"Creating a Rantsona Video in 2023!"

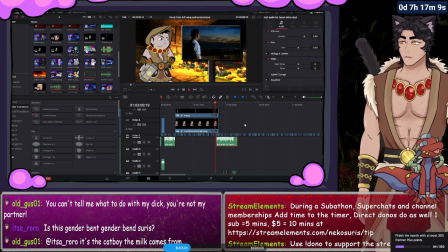Well, in short, I think we have to humbly ask ourselves if our
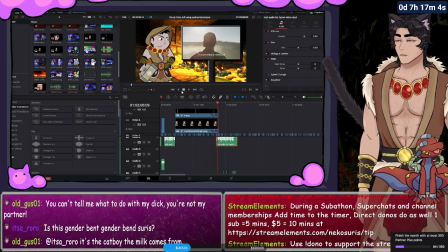assumptions about God are part of what's holding back our belief in God.
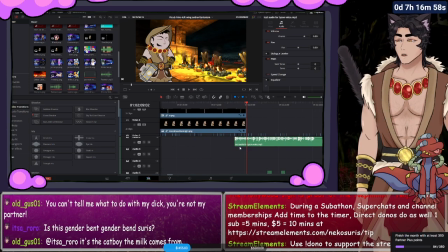So we know that our audio played at the same time there, so we know it's not positioned correctly.
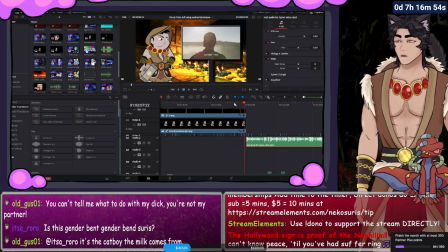So we put our audio here, and now in God.
Well, if a Christian is telling me that a God is supposed to be all good and he loves me, I would assume certain things about that God.
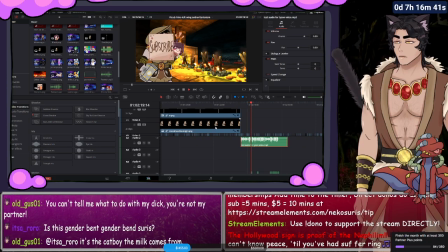One of the things I would assume about that God is that they would have my best interest at heart, and I would think that my best interest at heart would mean, I don't know, not randomly developing ass cancer. But as it turns out, we unfortunately have a deity here who would let me randomly develop ass cancer,
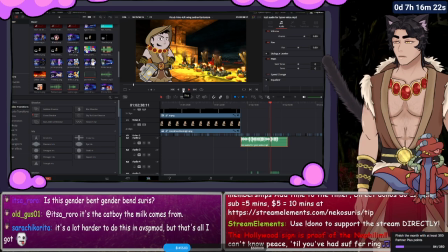and because he would allow that, I would have to assume he doesn't have my best interest at heart, since...
So, you may be wondering what these are that are playing as I'm speaking. So, these are calls to action. A call to action to subscribe, which was done by Mosh.
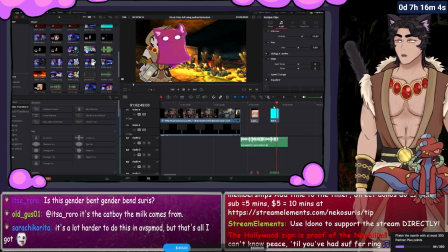A call to action to ring the bell notification icon. This one was done by Cute Dark Arts, also known as Mr. Stopheles. So, these are also part of my base file. These are here just to quickly distract from the viewer.
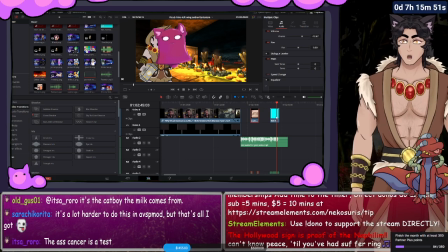They add a little bit of visual flair that makes your eyes immediately swivel to them to remind you, hey, I need to go ahead and subscribe, or hey, I need to go ahead and hit the bell notification icon. It's okay for them to be over your character. It's okay for wherever they are to look a little messy, because the entire point of them
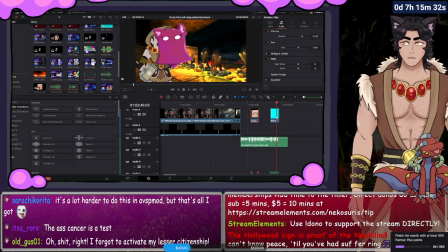is to pull the attention away from whatever the viewer's focusing on, to look at them for a minute so that they go, oh shit, I should probably sub. Oh shit, I should probably, you know, I should probably hit the bell notification icon. I should probably become a patron. I should probably do this, or this.
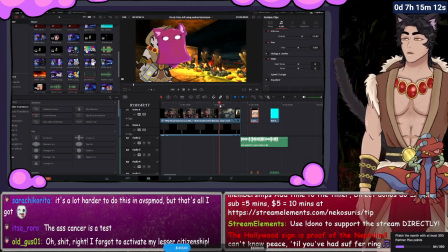So, now we know what it's going to look like as our character is looking at the screen. We know what it's going to look like when they're responding to something. We know what it's going to look like at every stage here, because we would rinse and repeat this for the entirety of this video.
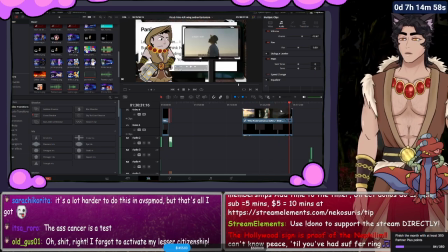And it's a 13-minute video, so it might take a little while to get to the end here. In the end, when we are done, we would have an end of the video.
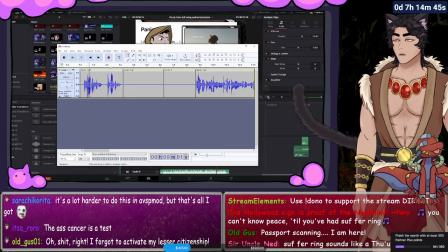So we would just have our character say, oh, I don't know. We do a recording where we go, and that's about all there is to that.
Now, I disagree with a lot of stuff that was said in this video, and honestly, it really didn't convince me that a God exists.
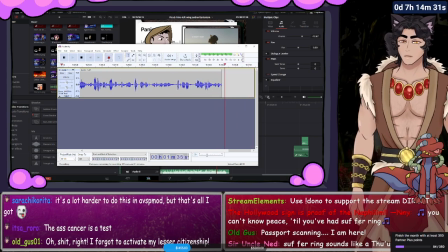But apparently, there are some people, 1.3 million of them, that might actually be convinced by this. So I just have to ask yourself, I have to ask you a question. If you are convinced of this, what would you say if you immediately developed ass cancer right now?
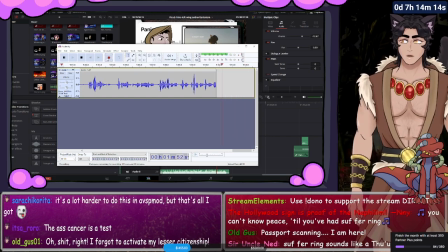Would that make you thankful for the trials and tribulations God has given you? Or would that make you, I don't know, maybe a little resentful that he did that? After all, if a parent were to give you, oh, I don't know, a deadly disease or a terminal illness, you probably wouldn't be too happy with that parent.
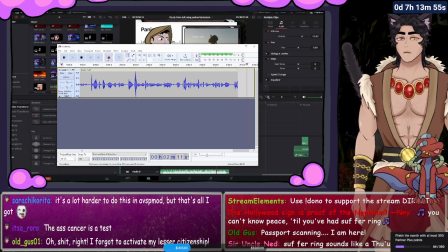But somehow we make the very weird special exception when it comes to God. And I don't really understand that. But maybe you would have a reason that we need to do that. Maybe you have a disagreement with that. And if you do, maybe let me know in the comment section below. After all, I do want to invite discussion on this video, and I want to make sure that everybody has their voices heard.
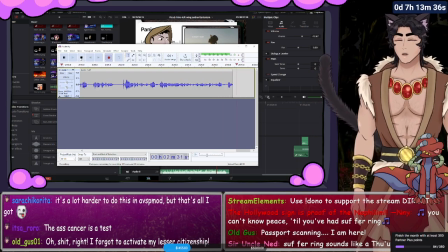So let me know what you think in the comment section down there. And as always, everybody, insert end of video tagline here.
Now, that's a very rough ending, and it's not even taking into account anything that was actually said in the video. But we literally will just take this ending here
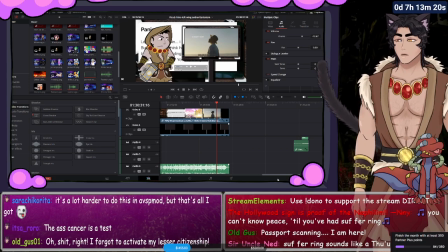and paste it in here the exact way we did our other audio,
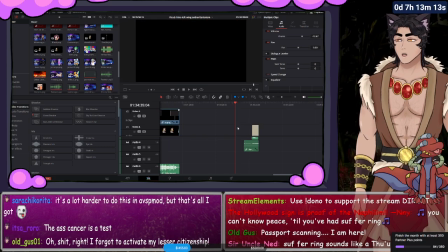and then just place our credits at the end of that. That's literally all we would do.